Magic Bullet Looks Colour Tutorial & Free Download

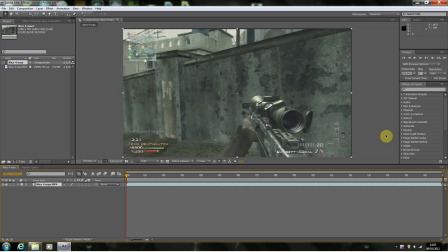0:00 Hey there guys, me Monk7Mad, and today we're going to be doing some Magic Bullet Looks color correction tutorial,
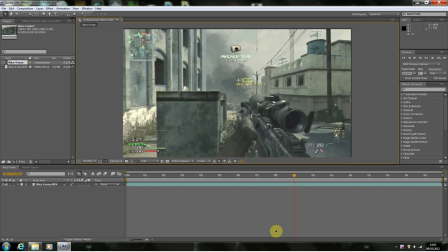0:07 and there will also be a free download to the finished version. So what I've got here is a small piece of footage, and what I can do if you like is put out the footage with Twixtor already pre-rendered, etc., without the color correction and let you experiment with it,
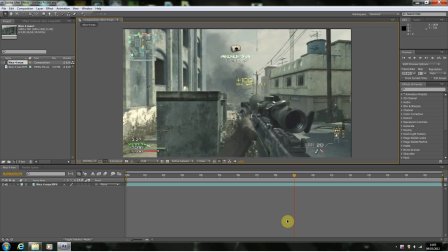0:25 or I can do it without Twixtor and just the original video clip. Just for practice sake. But today we're going to be using Magic Bullet Looks, and we're going to make some really nice colour correction. Magic Bullet Looks is extremely useful for... Okay, Magic Bullet Looks has gone AWOL. Okay, let's try this again. Right.
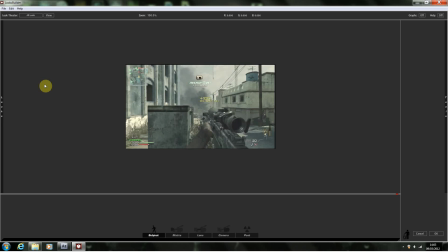0:45 There we go. Right, yeah, so Magic Bullet Looks is a fantastic colour correction piece of software where you can edit video clips really nice, really well.
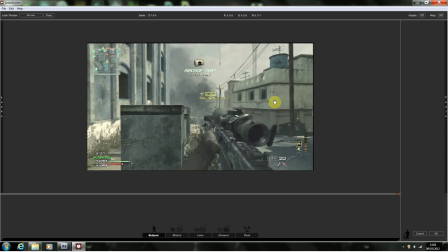0:53 With most video editing software, when you try to do something like color correction, you can only edit certain things,
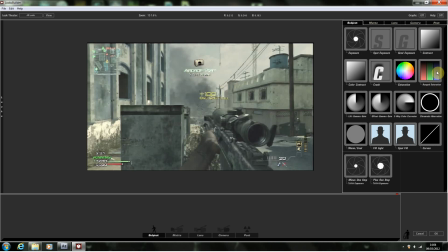1:00 so maybe the color of it, the hue, saturation, so on and so forth, but it doesn't necessarily look as in-depth.
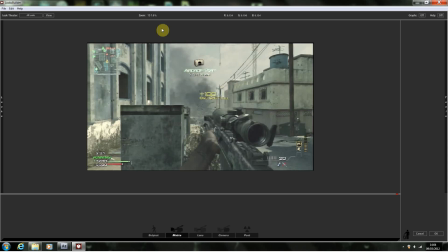1:06 It's just like me getting a giant, like, say for example I'm going to use red, just like putting a red box over it and changing the opacity down so it's a bit thinner, but it looks like it's lying on top of the image.
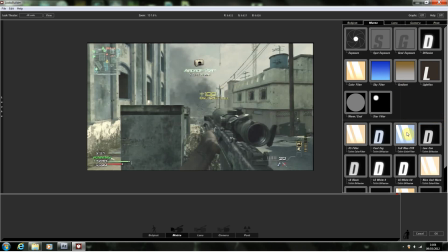1:19 Whereas Magic Bullet Looks gives you that ability to just sort of let the colour sink into the image to make it look an awful lot better.
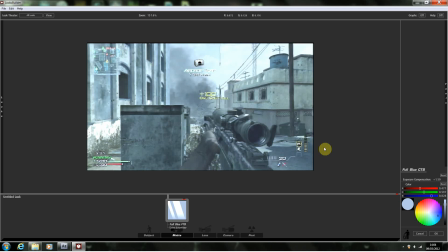1:27 Okay, now the look I'm going for is a slightly cinematic look, and I also want it to be quite sort of bright, and I want the focus to be primarily on the barrette here.
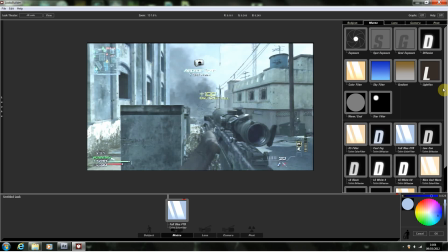1:37 Okay, so what I've done first is I've dragged the full blue CTB in, which is a custom colour filter which is built in.
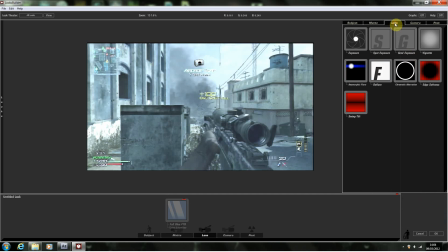1:43 Right, the next thing we're going to do is we're actually going to get a vignette, and we'll put that in.
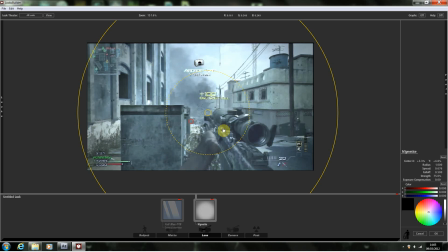1:50 And we're actually just going to widen this bit in the middle up a bit, just so we've got a bit more light here. And by doing this, you know, the darker bit of the vignette goes to the outside. And again, this is the sort of technique that you'll use to bring the focus into the centre of the gun, while giving the edges a sort of faded look.
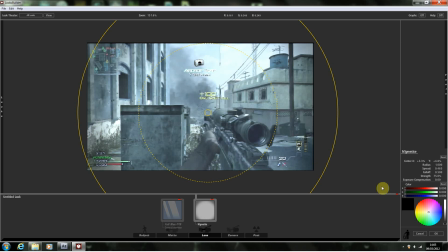2:06 Now, you can muck around with any of the settings, and you can actually change the colour of the vignette. However, for me, black, which is the default, looks probably the best. Okay, you can bring it in from the outer rim as well, and move it which way you like. I think here's probably going to be a good little space. That's fine, I'll leave it there.
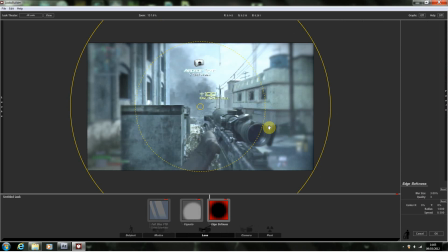2:24 And I'm also going to drag in another thing, which, you know, I always get the sort of the focus area done first, and that's by dragging in the edge softness.
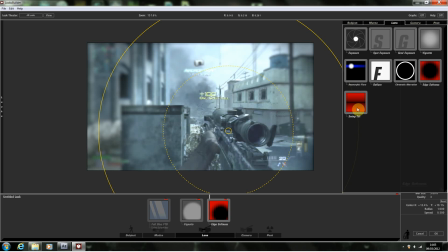2:31 Now, there is an alternative to this, and that's known as swing tilt. And this is very good for cinematics when you can't see the screen at the start at all. You can only see a very small slither. In fact, if I demonstrate it.
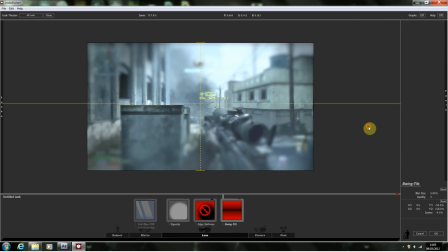2:47 Now, if I just shift it up just a little bit. If I just click on something else. Well, you can see there's only like a thin line which can be seen, which is okay. Especially with cinematics when you're sort of focusing on this sort of area here at the start. And this is all blurred out, and it sort of blurs into the image.
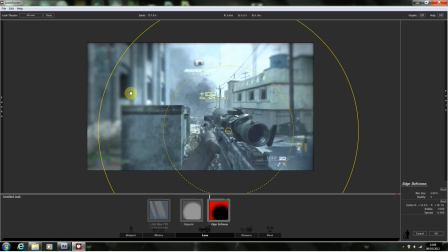3:04 That's quite nice. But for an all-round thing, we're going to use the edge softness. Now, to me, I think the edge softness is great. But, you know, one of the things I always tend to do is adjust the quality. And this basically means that where the blur is, it's not so abruptly around this line.
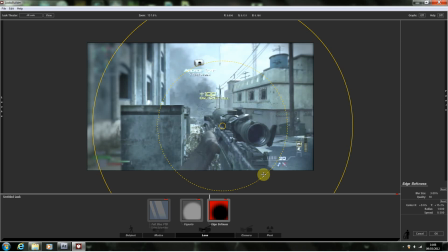3:22 It sort of feathers itself. It makes it more subtle, which is a hell of a lot nicer than it being straight bulk block off.
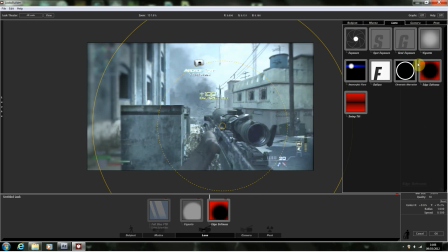3:30 So I always change the quality to 10. The next thing we're going to do is we're going to have a look, and let's have a quick think.
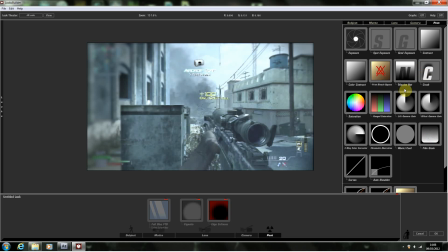3:38 Right, I want to drag a telescene net, a print bypass bleach in, and a crush.
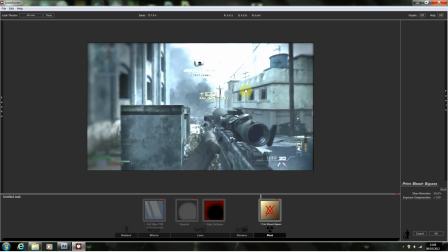3:44 Okay, so we'll drag this one in first, and this one really just enhances the light.
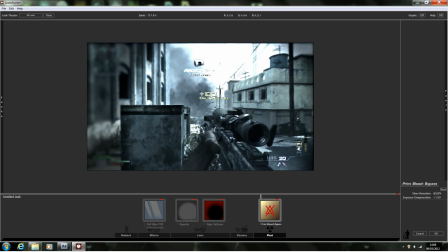3:48 And what we'll do is we'll actually turn the silver retention just up to 55.
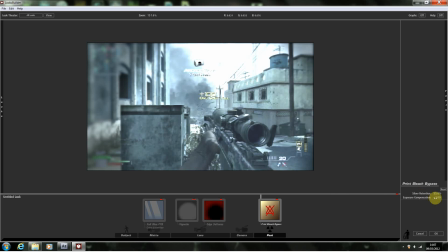3:55 We'll leave the exposure compensation as it is for the time being. Alright, we'll also drag on the telescene net.